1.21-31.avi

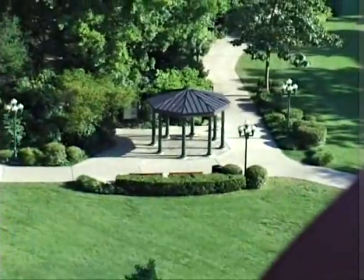(16:39)
It might be the top of an escalator, it might be the top of a ladder, but they're out there, they're all over the place and broadcast professionals are using this on television every night of the week. Tonight I want you to watch television and actually look for where they're using that high angle shot.
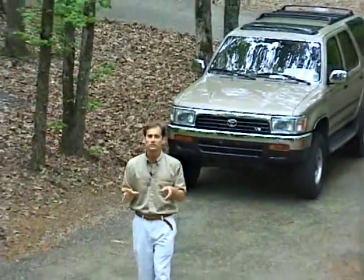(16:55)
And when you realize how often it is used, you'll start using it. The only way to really use it though is to look around on where
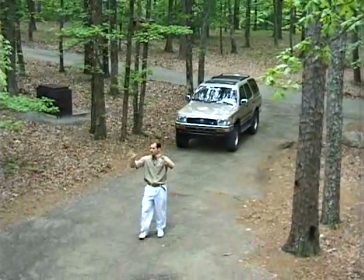(17:03)
you get to the job site and find what particular place there is where you can get that high angle shot.
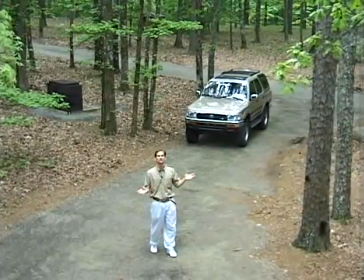(17:08)
And even if you just use it once, it adds a lot to the beauty of the images you're trying to create.
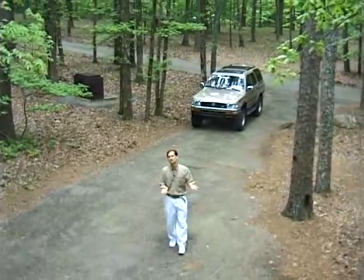(17:13)
And it makes a two-dimensional image a little bit more three-dimensional image by giving that establishing overhead God's eye view.
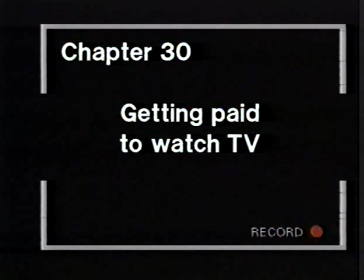Videography is the only art form I know where part of your job is to get paid to watch TV. Watching TV is an integral part of what you do because it allows you to see different trends. You know, if I had thought when I was a child that I'd have a job where part of my job was getting paid to watch TV, I would have thought they were crazy. And now I'm living that dream. Watching TV is so important because trends happen and you want to be up on those trends. For example, For example,
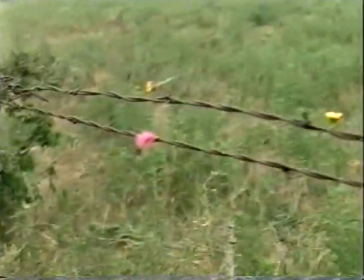(17:52)
humor is becoming more and more part of video simply because on television the remote control has made people want to flip by commercials.
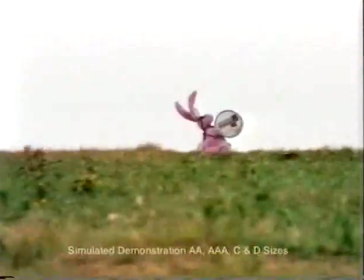(18:03)
Now as a result, commercials are adding more and more humor and telling more and more in story and getting more and more fast cuts to try to keep your attention. They're doing everything from making everything look grainy to making things look out of focus. But mainly the trend these days is to try to make it funny and entertaining to tell a story. So you want to watch the commercial as a story. Now, how does that relate to you as a videographer?
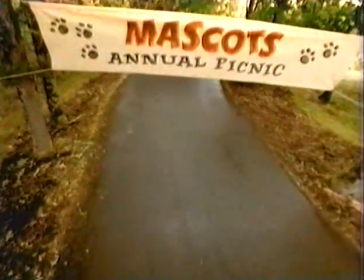(18:25)
What you may want to do is to start adding a little bit more humor, adding a little bit more fast-paced, trying to tell little stories and different things you do based on what you see on TV. And, of course, the other great thing about watching TV, the main reason is you take your pen or pencil and a notepad and you jot down all those things you're seeing that these professional videographers are doing that you might not be doing. And even if you are doing some of them, Isn't it great to get a reminder sometime of, oh, I haven't done that shot in a while?
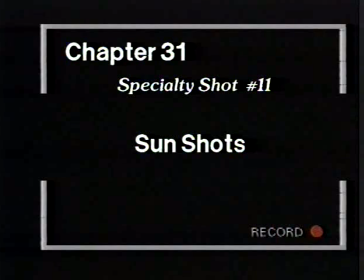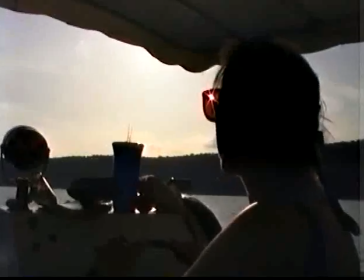(18:56)
Many of you remember the days of tube cameras when it was considered taboo to point your lens into the sun.
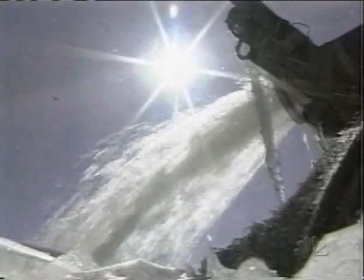(19:04)
These days, with chip cameras, nobody has to worry about that.
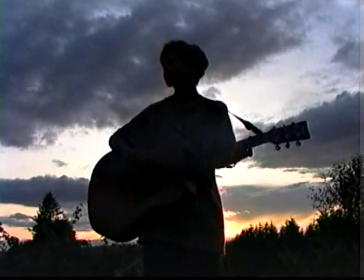(19:08)
And that's why broadcasters, every night on television,
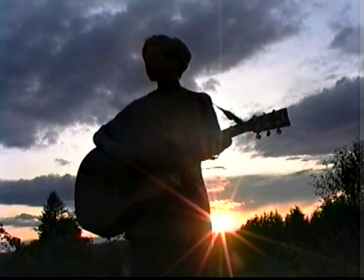(19:12)
are doing shots where the sun peers into the foreground right past the subject.
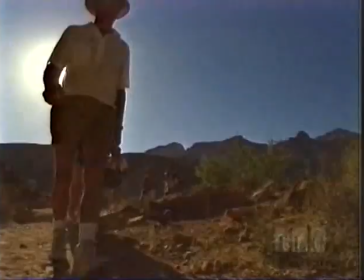(19:19)
If you want to be a top videographer, you must add this shot to your list.
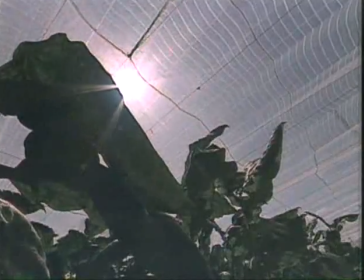(19:25)
It won't hurt your camera and will add a nice touch to the work that you do.
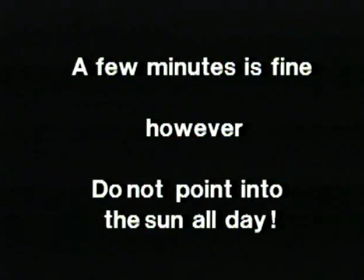(19:31)
This is best done before 10am or after 3pm.